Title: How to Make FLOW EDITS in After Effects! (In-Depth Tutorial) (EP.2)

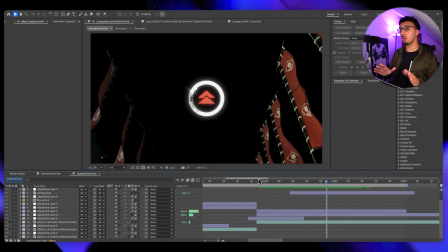[4:08]
Not very smooth, I know, but trust me, we're getting there. Don't worry about it. One thing I am going to do as well, actually, I've just noticed it. I feel the hotspots is a bit too strong. So because we've got the wiggle on there, we can actually reduce this and the flicker will still kind of work.
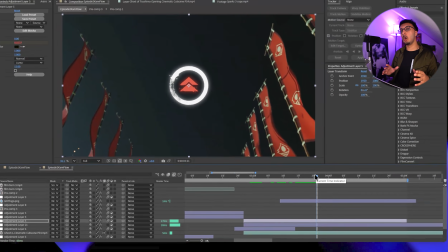[4:22]
Do you know what I mean? So I'm happy with that being a little bit lower, just so we can see the sky a little bit better.
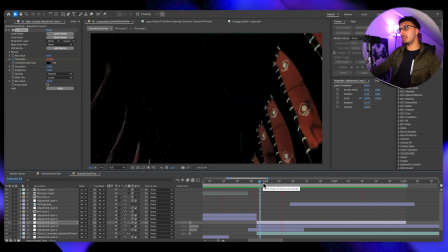[4:27]
In my opinion, that is much better. It kind of gives it like a stormy night sky look, which I prefer.
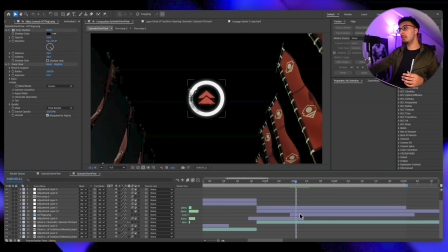[4:32]
The key thing to maintain here is with all the effects we're doing, to keep them underneath the posterized time and the hotspots. That way, everything will look normal. Because if you have like a shake at 30 FPS, but the rest of it is 16 FPS, it doesn't look quite right. So you'll see what I mean later on, but let's move on.
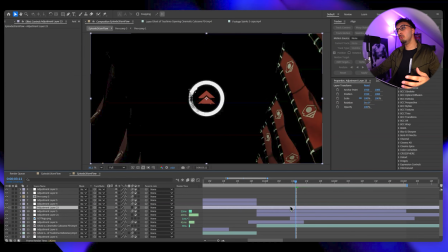[4:50]
Before we go any further, I'm going to press Ctrl-Alt-Y and add in a new adjustment layer and then type in the effect noise HLS,
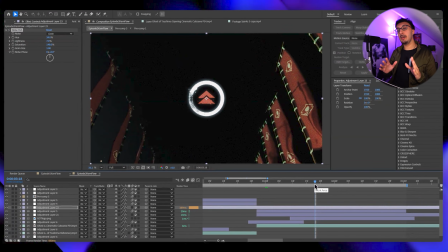[4:57]
just like that. Now be my guest and mess around with the noise HLS however you like,
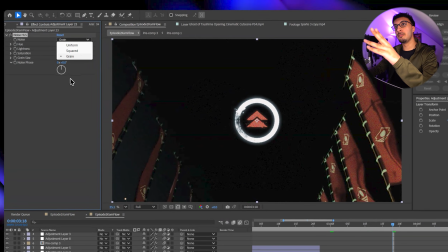[5:02]
but if you do want to copy me, I set the noise from uniform to grain, and then here are my settings if you want to copy them.
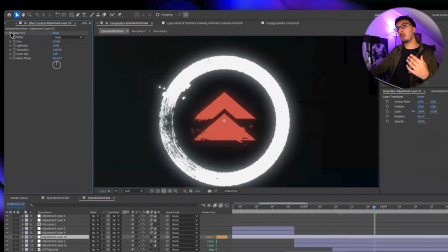[5:07]
Like I said before, it's all personal choice, but to really add to the effect, I do like the grainy look. Alright, on to the next part. I know a lot of you guys have been waiting for the Minimax transition.
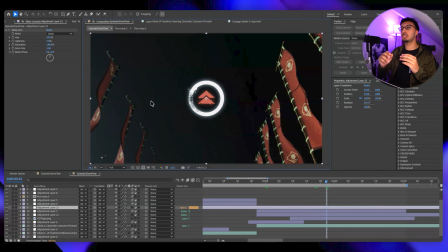[5:17]
Now, a lot of people assume, yeah, it's simple. You just change a couple of settings here and there. Minimax done, they're all the same. But no, not all Minimax transitions are created equally. I've got my own specific method that I kind of try to use every single time. It works pretty well for me, so I'm going to leak the source, no diddy, and show you guys right now.
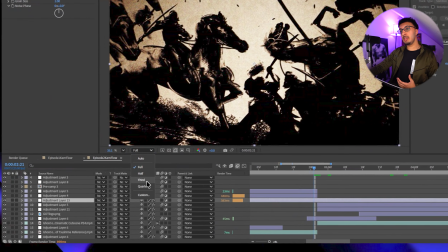[5:35]
So let's go. So the very first one I'm going to do, you can see in these clips here, if I just turn it down to quarter so you guys can see the motion,
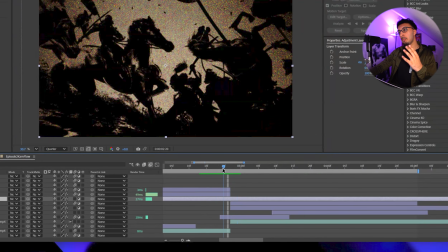[5:42]
you can see we're moving from the previous clip from left to right, okay? So it's kind of like a swiping motion horizontally. So in that case, I'm going to use a horizontal Minimax.
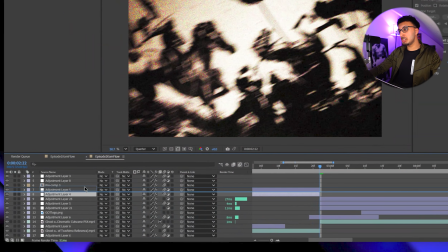[5:53]
I'm cutting down the noise HLS and then just making sure to bring that above everything else, just like this.
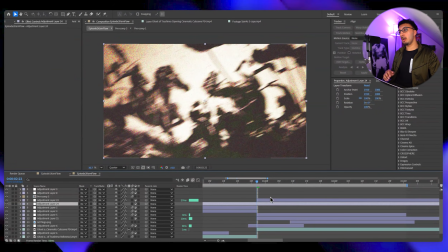[5:58]
Then underneath that, I'm going to add another adjustment layer and then add in the Minimax effect.
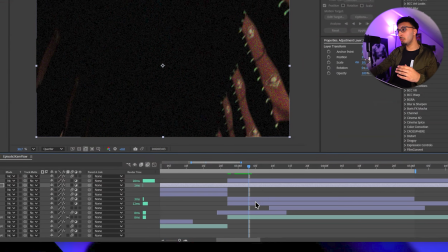[6:03]
One thing is, you don't need to worry about it being under the posterized time or the hotspots.
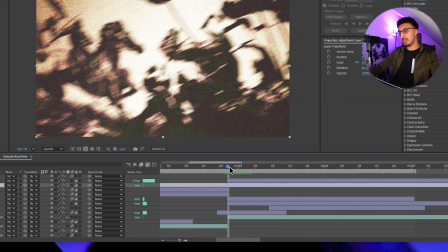[6:08]
It doesn't really make much of a difference that way. But then I'm going to cut it down 1 frame to the left and 1 frame to the right.
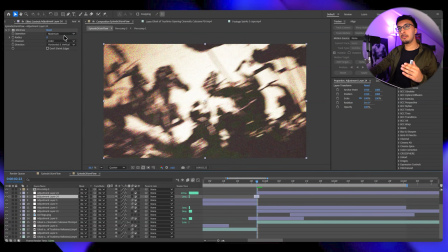[6:13]
So it's 2 frames long, okay? So I'm going to change the standard operation from maximum to minimum, then maximum.
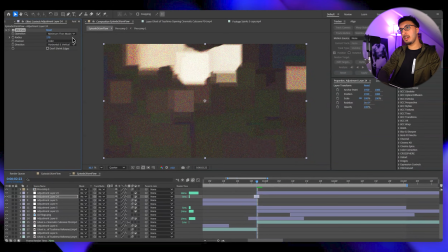[6:20]
Set the radius to 170. And it's looking a bit mad right now.
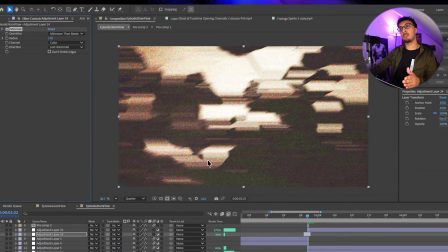[6:25]
Don't worry. Then just horizontal on the direction, and this is what we've got.
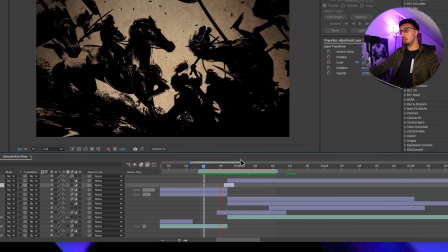[6:29]
Now if I just shorten this just so I can play back for you guys really quickly, you can see how much smoother that looks with the Minimax transition added.
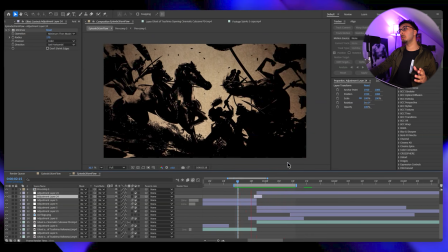[6:37]
In my opinion, it looks so much better. A lot of flow editors tend to do this as well.
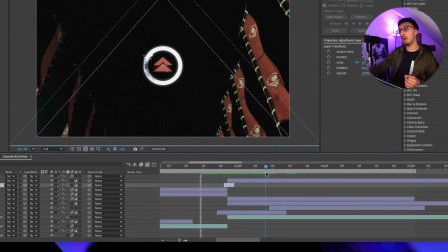[6:42]
But yeah, now that we've sorted the Minimax transition, I'm going to also add one right here where the logo comes in.
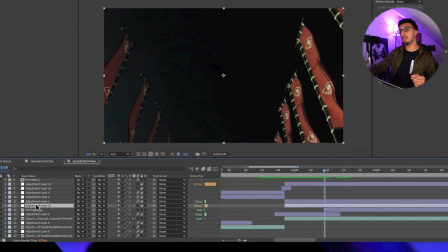[6:48]
Now, one thing I do want to stress right now, and I highly recommend you guys do the same, is go onto the posterized time and just hide that layer for now.
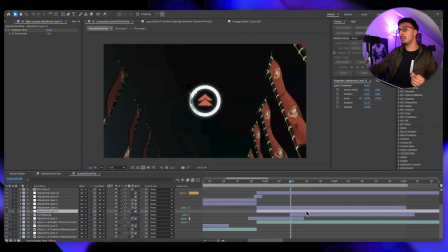[6:56]
Just because the 16 FPS can make it look a bit weird when you're adding other effects in, but you can always turn it on afterwards.
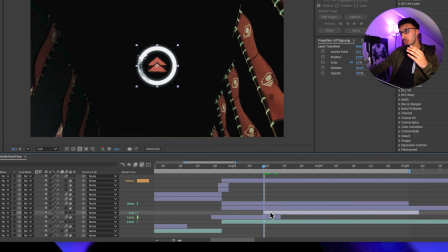[7:03]
So yeah, hide that one for now. Let's move on. So you're going to put your marker to exactly where the logo comes in.
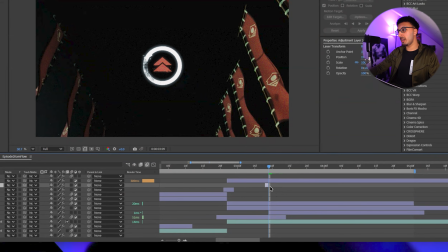[7:08]
Press Ctrl D on your Minimax and bring it along just like this. Make it a lot shorter to maybe only 2 frames instead of 3.
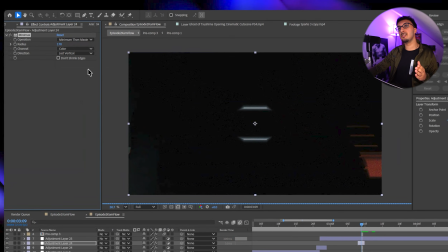[7:15]
And then this time I'm going to set it to just vertical. Like this.
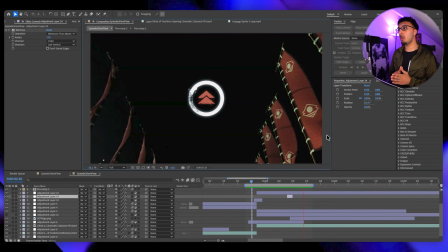[7:19]
But yeah, I've just shortened the preview so you guys can see it without blowing up my computer, but I'm really in love with that first Minimax, no diddy.
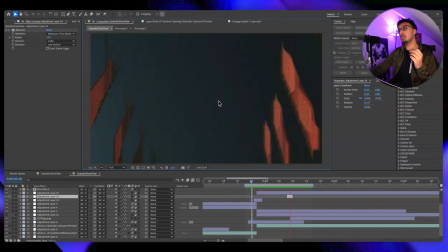[7:26]
But the second one, it makes it a lot smoother when we transition into the logo, but it still does need a bit of work.
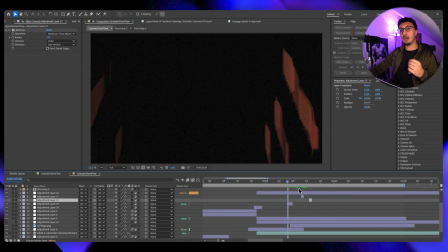[7:31]
But don't worry, we're not done yet. Let's go. I've just decided to do the exact same thing.
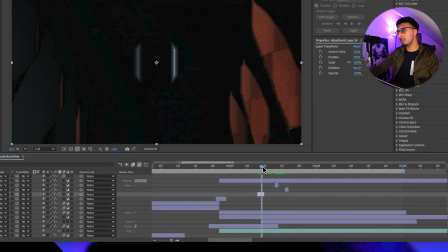[7:36]
Press Ctrl D over the top of these and then make some little quick 1 frame shots just to add a little bit of a flicker after the logo comes in. In my opinion, it makes it look a lot better. And trust me, you'll see how much of a difference it makes once we get to the final product.
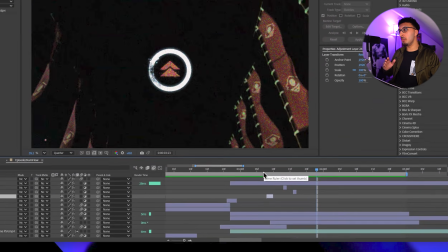[7:49]
But I'm going to put this back on quarter so my PC don't blow up. But yeah, this is where we're at right now on the Minimaxes. Now it's time to add a little bit of finesse in there and make it a lot better.
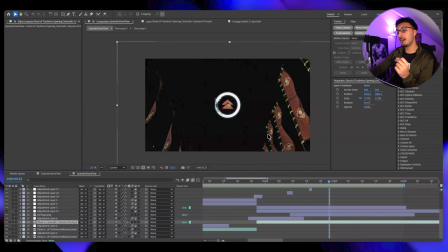[7:57]
Trust me, this is where the source comes into play. The very first thing I'm going to do is go onto my original flag clip, which we started with.
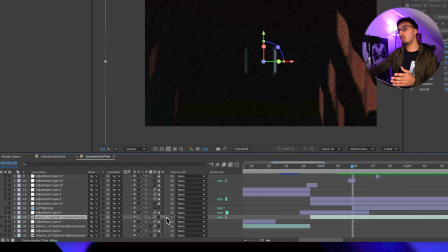[8:04]
Make sure to add motion blur on it and then also make it 3D now. You'll see why in a second.
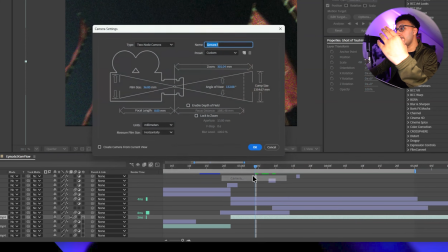[8:09]
Now, the next thing I'm going to do is right click, go onto new, and then add in a camera. Any focal length of your choice.
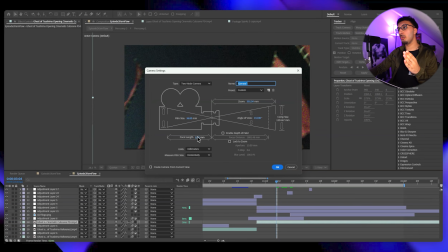[8:15]
Personally, I'm going to go with a wider one.